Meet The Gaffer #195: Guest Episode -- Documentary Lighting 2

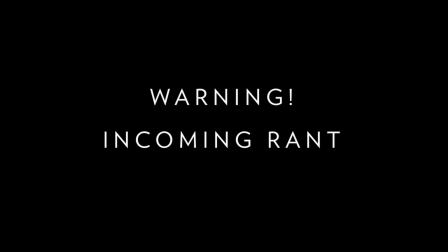I know that anamorphic hazy films have been pretty trendy for a while now, and slow motion is also pretty played out with seemingly everyone shooting 60 frames per second for the past four to five years,
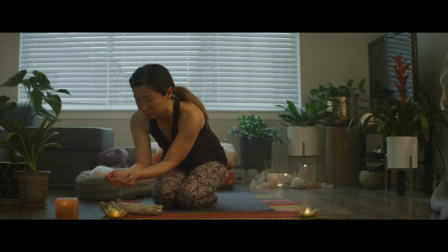but I will say that there's a time and a place for every technique. If it helps to move the story along or puts your viewer in the right emotional state, then use the right tool.
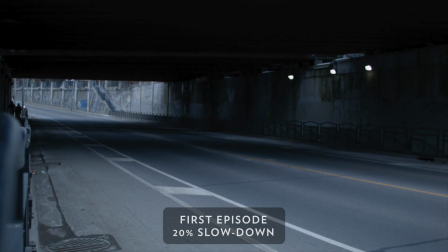You see when we set out six years ago to make Survivor Stories, we wanted the visuals to feel somewhat dreamlike.
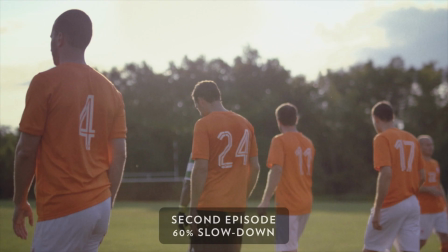The content would be everyday life, but made to look ethereal and removed from the everyday to match the reflective nature of the voiceover.
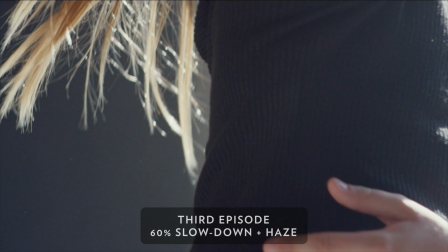We've shot five subjects over the years, each one getting more and more dreamlike as we found the right visual tone for the series.
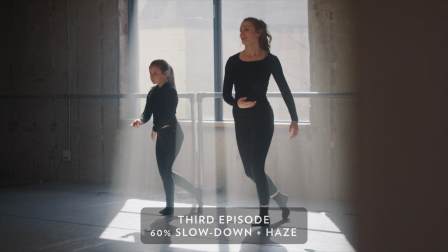So yeah, it's a bit trendy at the moment, but the aesthetic is firmly grounded in our story.
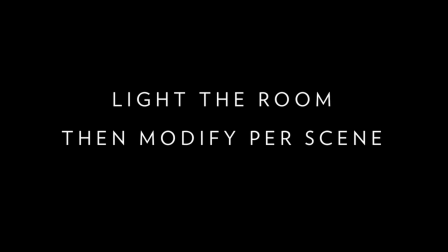Now, here's how we created the mood. Okay, so we had to come up with an approach for lighting the general space and then modifying for each of the scenes as we go through Paul's story arc.
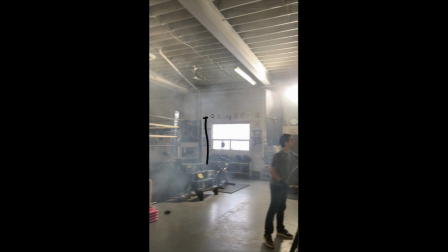So our general approach for the space was to first and foremost knock down the light coming in from that really big window. We decided to knock that down with an 8x8 frame of full-stop diffusion, and we did that because I really didn't want to see anything out beyond the window.
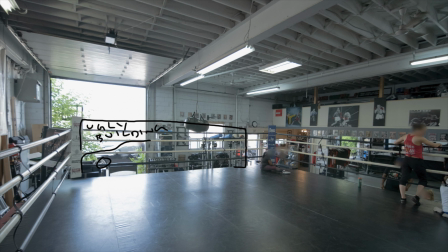In real life if you look through that window there's a nasty industrial building which you would see
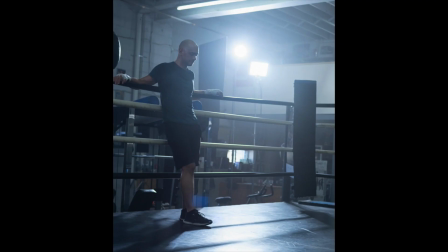through some parked cars and those cars might change throughout the day and there is some chain link fence. Not very pretty. And then I wanted to take that light and wrap it around into the space. So that's where the 1.2 HMI PAR and the digital Sputnik DS6 unit come into play.
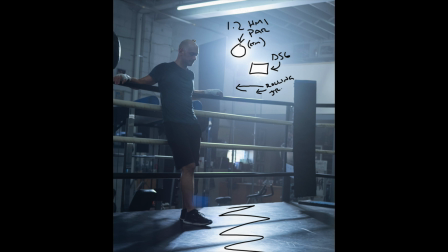The light that you see falling on the ring and doing a sort of a three-quarter back hard key on our subject that's motivated by the window light but it's actually coming from inside the space and higher up for a more pleasing angle we just used a couple of big rolling junior stands
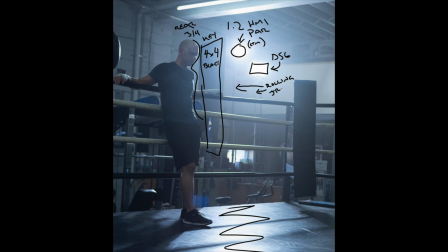and then used a black solid floppy to cut the light off the back wall which was going to be in a lot of our shots finally
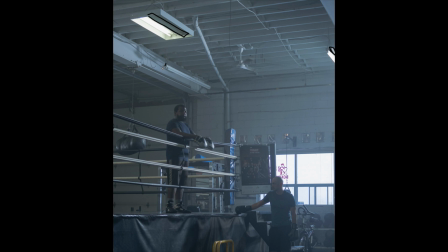the other thing we wanted to do was knock down all the fluorescent light that was bouncing around the space that's actually one of the things that took us the longest in the setup a lot of those fixtures were ganged together on the same switches so we didn't really have granular control from the ground as to what lights we wanted on and off.
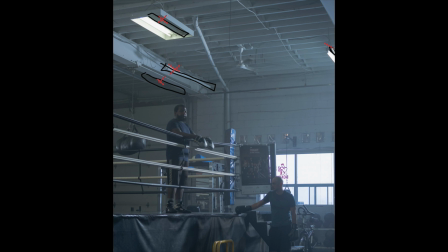We just had to go up and down ladders for a couple of hours at the start of the day to find the right balance. Obviously that's going to lower the overall amount of light in the room,
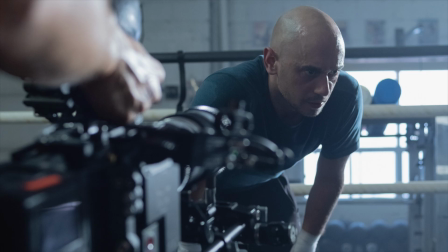but more importantly it's lowering the amount of light that's hitting the white walls and allowing us to direct the viewer's attention with our much more controlled lighting fixtures.
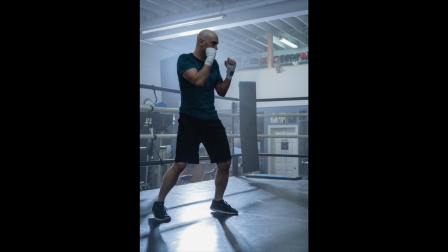Another really important part of the overall lighting setup here was the amount of haze in the space.
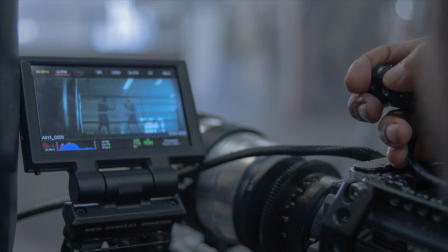I knew that we wanted to use a hazer again to add that sort of dream-like ethereal feel and really build up that atmosphere so that elements in the background fall off.
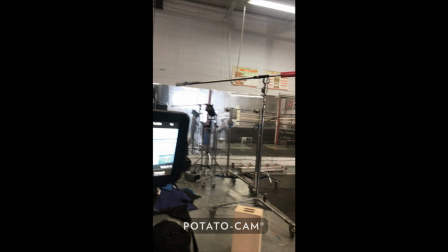Now the other effect a hazer has is it lowers the overall amount of contrast in the room and that's really something that was important for us given the giant window in the background.
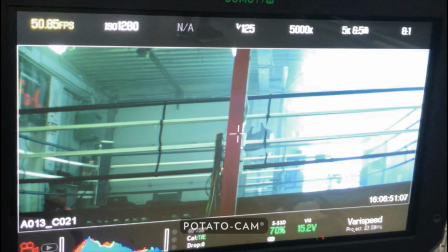I just wanted to lift up those blacks a little bit and give us a fighting chance of having enough dynamic range in the image.
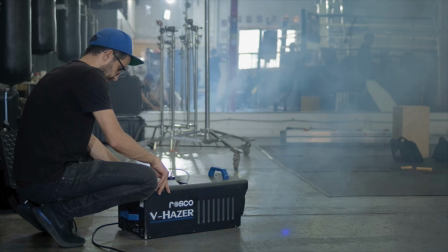This film was shot out of our Toronto studio and we don't own a very good hazer up here. We have a fairly cheap, I don't know what you'd call it, DJ party hazer.
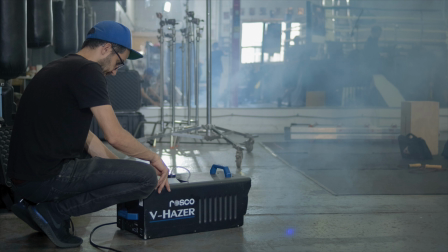It's alright for throwing a bunch of smoke in the room, but it doesn't break it up very well. And we own a Roscoe V. Hazer down in our New York office, which is a joy to work with.
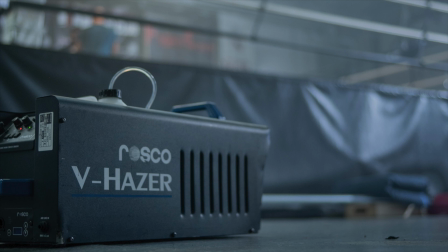So I put out a post on Facebook asking if anybody had one that I could borrow or rent for cheap, and a rep from Roscoe actually reached out to me directly and offered to loan me theirs. So this isn't sponsored content or anything, but a big thank you to Roscoe for reaching out and supporting an indie documentary project that had no budget.
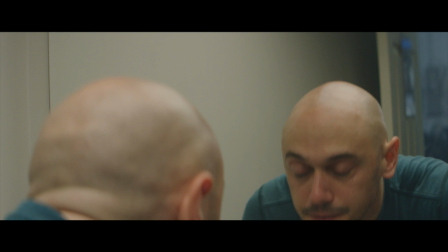For the opening washroom scene, we kept it really simple.
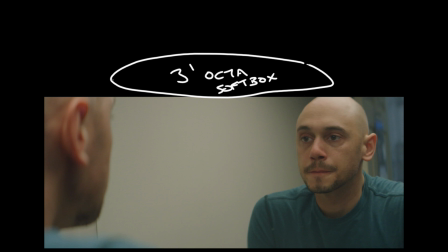We put a three-foot octobank with full diffusion on a high of 200c unit and boomed that right out over top of Paul's head.
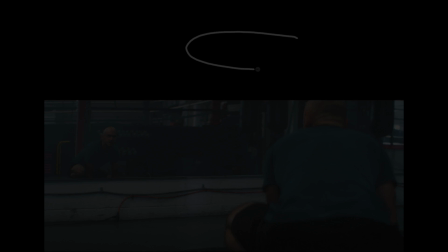I think it was tuned to around 3500 Kelvin or so, and we used a 1.2 HMI PAR to get that nice blue tone in the background there.
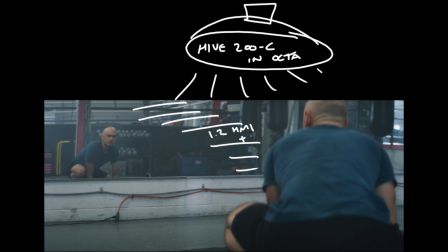All right, so in this warm-up scene we've got our window, our HMI,
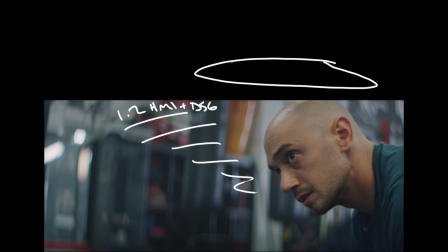and our DS6 all lighting the general space and we're using the Hive 200c in the Octobank for some fill as well as using a 6x2 solid floppy to control some bounce coming off the mirror in front of Paul.